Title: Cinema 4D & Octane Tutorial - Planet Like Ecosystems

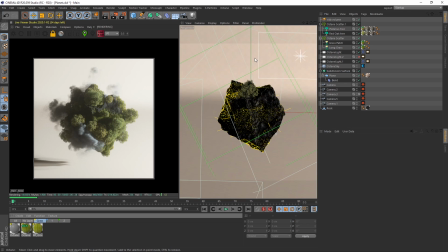So today I have a relatively interesting tutorial for you. Earlier in the year I made these planet forests, and over the course of the year I have been doing a lot of these kind of scenes which are,
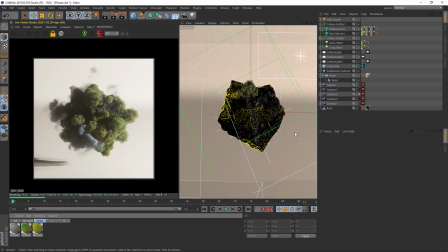it's taking nature and restricting it to order in a kind of contained environment, and they're a lot of fun. And by the time I did the artificial ecosystems, I'd messed around with them so much that I had the idea to revisit the forest planet and retread over it,
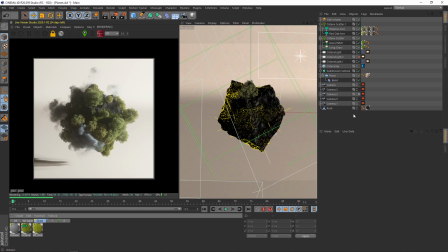take that idea, flush it out more, make it better. Because if you're a beginner and you're only learning, I feel like if I'm the one helping you learn, for me to develop an idea further then helps you learn more if that idea was already flawed.
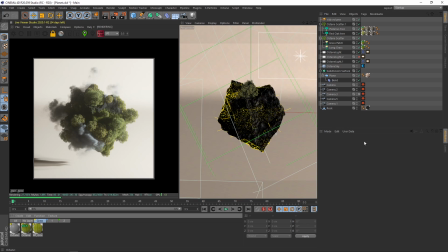So what we have here is one of the first scenes I've been making recently, and you can see it's kind of got similarities, but we are using the asteroid or the rock from a previous tutorial. Now, of course, this rock is free on the store,
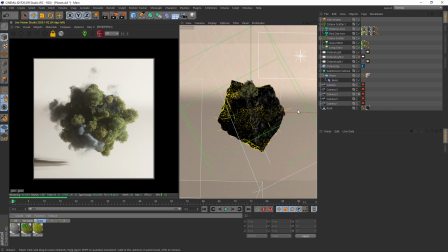so you can still follow along. And the reason for that was because I felt like it gave it a much more natural look as opposed to just a sphere. And when you kind of get these offsets, it just gives a cooler look in general. And of course, when you are seeing those bits under the grass, again, just gives it a very igneous and lifelike feel.
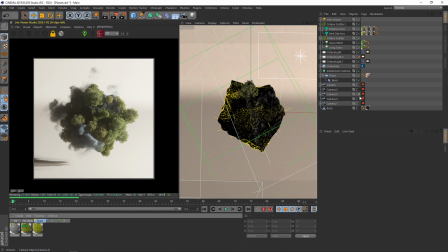So this is the original scene. I just wanted you to see that, and we're using very sharp lights to get that very artificial look.
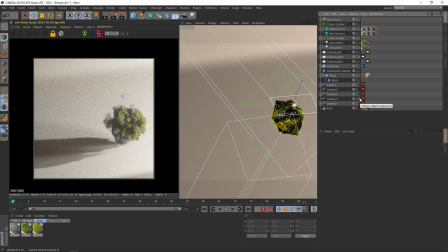We can come up here and look at it like that. It overall looks quite cool.
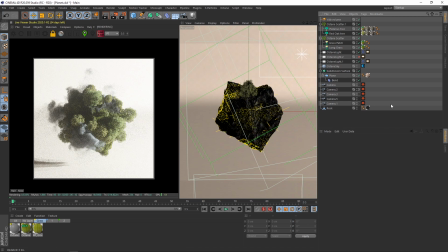Now this camera, contrary to how it might look, or this one even, is not actually head on.
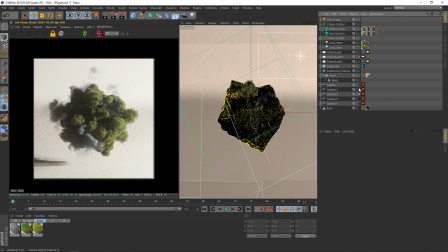It's to the right a little bit, and it's a little bit above. That's the head on camera, and you can see we're up here like that just to get the shadow and to give it just a little bit better perspective. So we'll go over all those tricks, and we will start creating this.
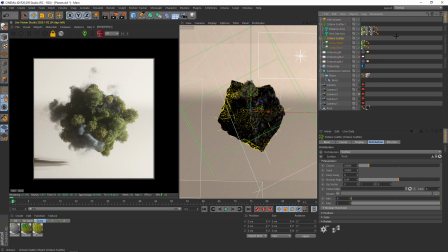It's your typical forester stuff. We got VDB in there. Probably won't go over that.
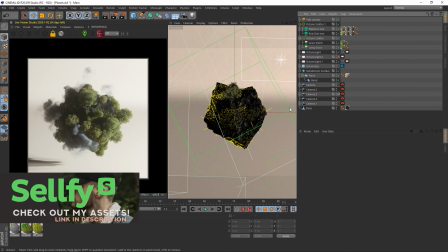It's just the VDB. And let's get into it. The project files will be on the store, and of course you can grab the rock over there too.
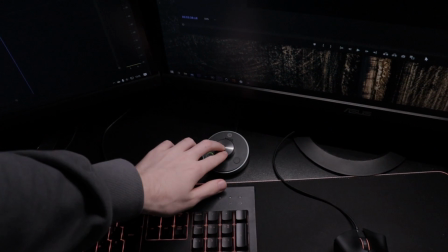One last thing before we jump into the tutorial.
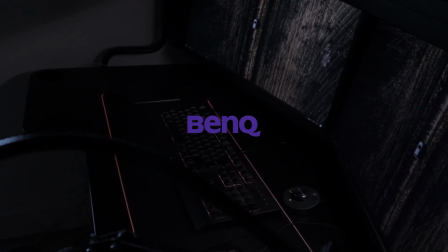BenQ reached out to me and wanted to sponsor this video, and they sent me a dimmable desk lamp.
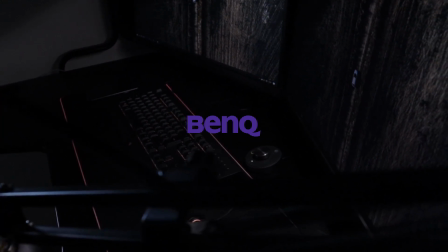It's the Screenbar Plus, and what this does is it helps relieve eye strain.
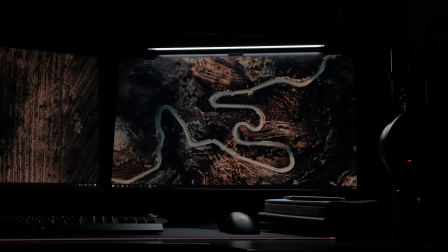If you're like me, then you care a lot about your melatonin production and getting proper sleep, so you're not moody all day.
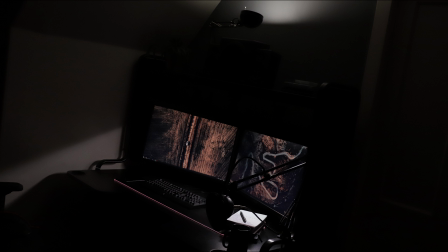And I recently actually did just buy blue light glasses because my eyes have been twitching uncontrollably, and that doesn't sound too good.
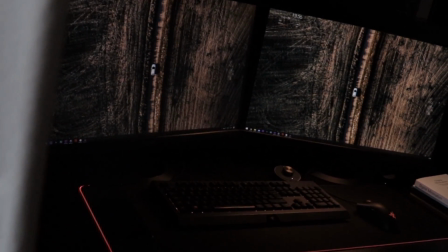So my solution was to buy them, and it was a bit of a divine intervention that BenQ wanted to send me this,
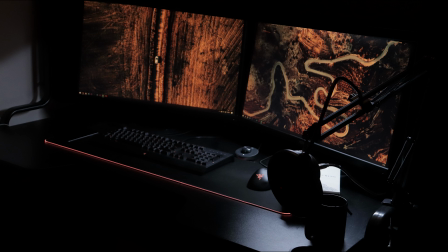as the big effect of it is it helps relieve eye stress from the blue light on your monitors.
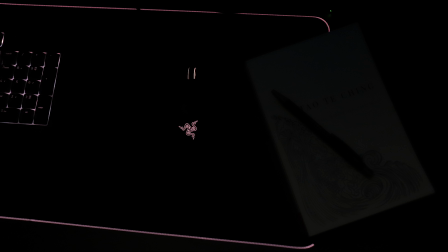So if that's something you care about, if you're working late nights like me, you're going from your computer to your bed, you need to make sure your eyes aren't getting strained.
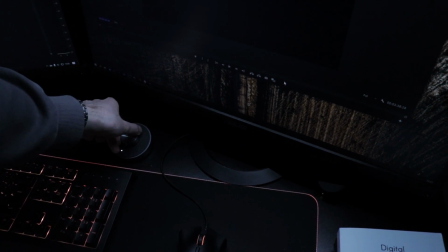You need to look after that stuff. If you were interested, go and take a look in the description. The link will be there.
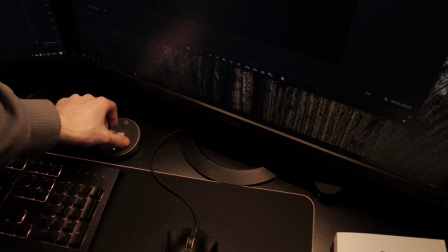It's got a bunch of different options. Of course, you can dim it so you can change the intensity of the light.
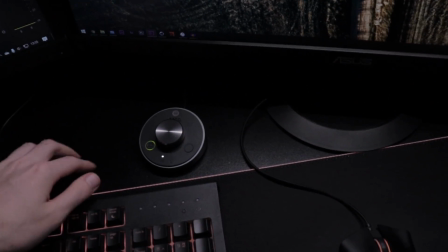You can go warm or go cold. I tend to go warm.
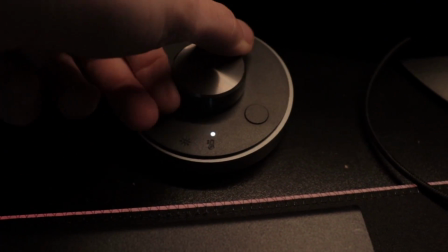I haven't really ever used it on the cold setting because, well, my aim is to avoid that kind of light, especially in the evenings.
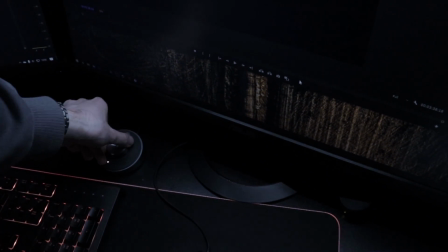You want to have warm light around you so your melatonin's kicking in. It looks awesome too. It looks very minimalist.
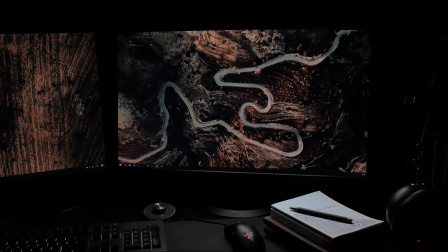It adds to that vibe if you're going with that in your setup. And the dimmer looks awesome, and it feels good. It's heavy. It doesn't feel lightweight. The build quality is absolutely brilliant. And yeah, if you're interested, go in the description, check that out. And without further ado, we'll get on with the tutorial.
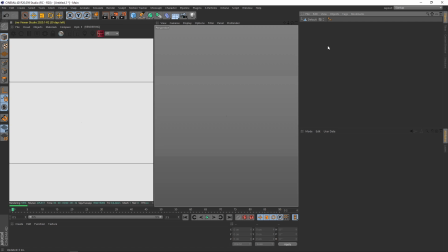So when you start off and you get in your scene, you drag your rock in, that will be there. You can use a sphere if you want, but we're going to try and get a really nice look here, and I think using a rock shape like the free one on the store or any of the ones out of the rock pack is the way to go.
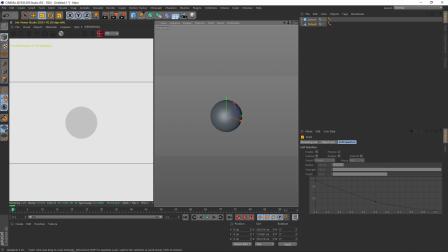Now of course we're going to begin with just scaling up the rock, and it's not going to like it at first, but we'll get there. And once it's there, we can just delete the sphere. We're using that as reference.